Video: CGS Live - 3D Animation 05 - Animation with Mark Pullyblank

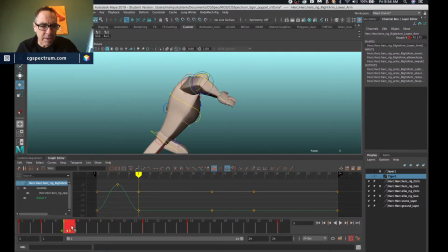3206s
Take this. Bring this back. Now I'm going to, for my arm, and I do this for lots of stuff.
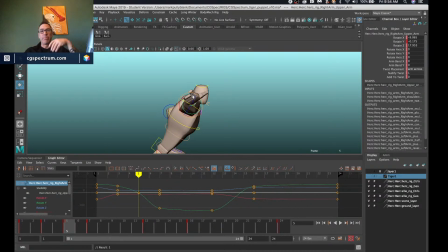3221s
I can do it for my COG as well, but I'm gonna incorporate a editable motion trail. But I got distracted there for a second, because what I haven't done yet, needed to do, or what I need to do,
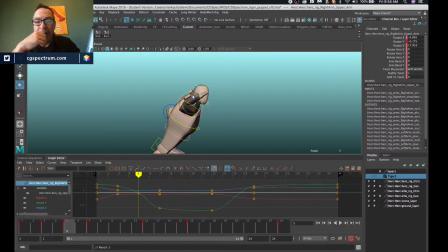3239s
is I need to make sure that my COG is doing exactly what I need it to do, because all this work of the chest drag and clean up the arm and all this stuff is all for naught if my COG isn't where I need it to be. So I got a little bit off track. So let's get back on track and select my character node.
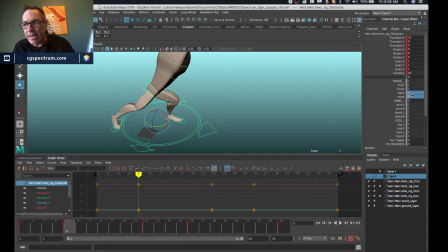3257s
I'm going to hide my arms. I'm going to hide my neck and head. I'm going to hide my torso. I'm going to hide my leg. Just want to see these things.
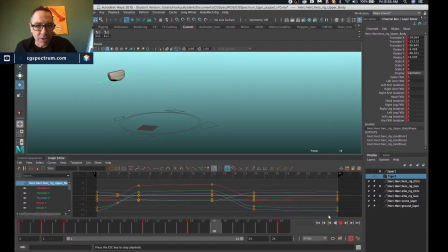3275s
Seems good, but, and of course, it's risky to do this kind of stuff without the torso, because
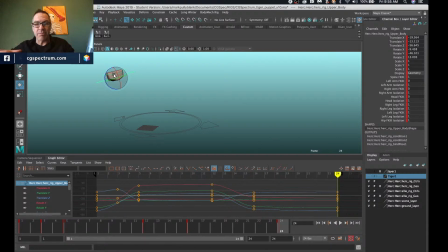3291s
once I bring whatever I'm doing here is just going to cascade or amplify, I should say, by the time it gets up. top. So now, like if I go in here and bring the torso back, that's probably looking like, oh, it looks kind of good actually.
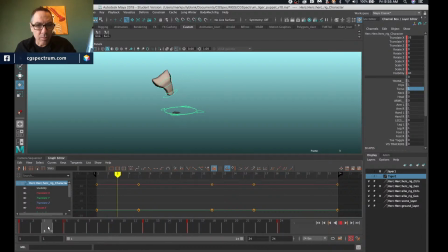And so if I select this COG, I'm going to select visualize and I'm going to select create editable motion trail.
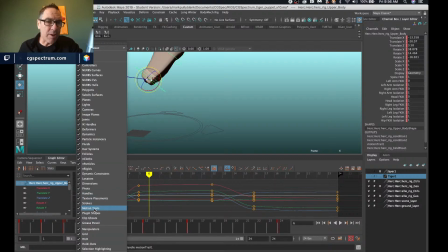3322s
Then I have to make sure that motion trails are turned on in my show menu, and they are, and that's my motion trail.
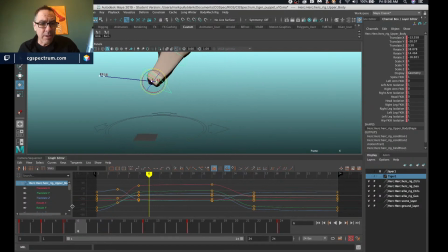3328s
Pretty linear, might not be a bad idea. Me to go in the middle here again. Give a little bit of a dip down.
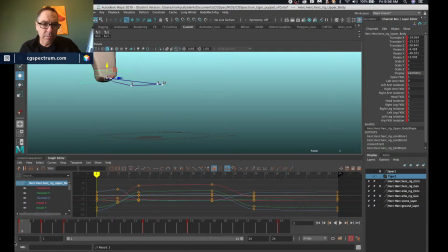Just to give it a bit more of an elegant path of action. Whenever my
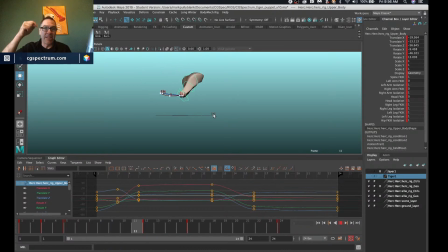3359s
character is changing direction, one of the first things I do is I just drop them down. I sort of see character animation as waltzes. Characters are sort of just waltzing.
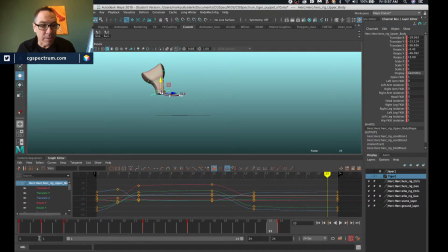3379s
Not always, but it works a lot. Certainly it would work here coming back. Okay.
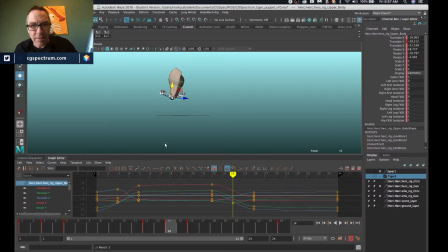3395s
I'm getting distracted again. See what happens? So now I like what my COG is doing. So these motion trails can be really heavy. They can really bog down your scene file.
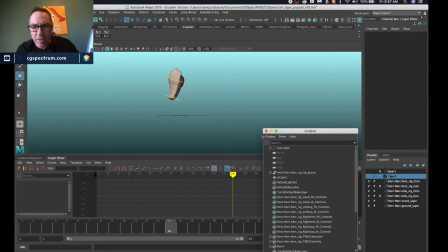3407s
So I don't keep them around. I get rid of them as soon as I can, or as soon as I don't need them. So now I think my torso looks pretty good.
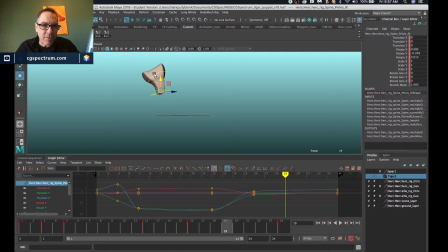3421s
I'll get a little bit of detail because I've dragged the top of my torso. I've added some overlap and some drag, and I've settled it 2 frames later. I need to match that with my pelvis because they work together.
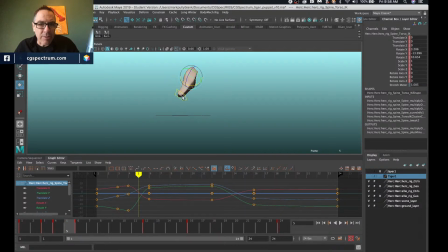3439s
So whatever that's doing, this has to kind of do the same. So as we're starting to come forward, pull that up. Really I love to feel this compression through here and a stretch on the other side. That feels really nice.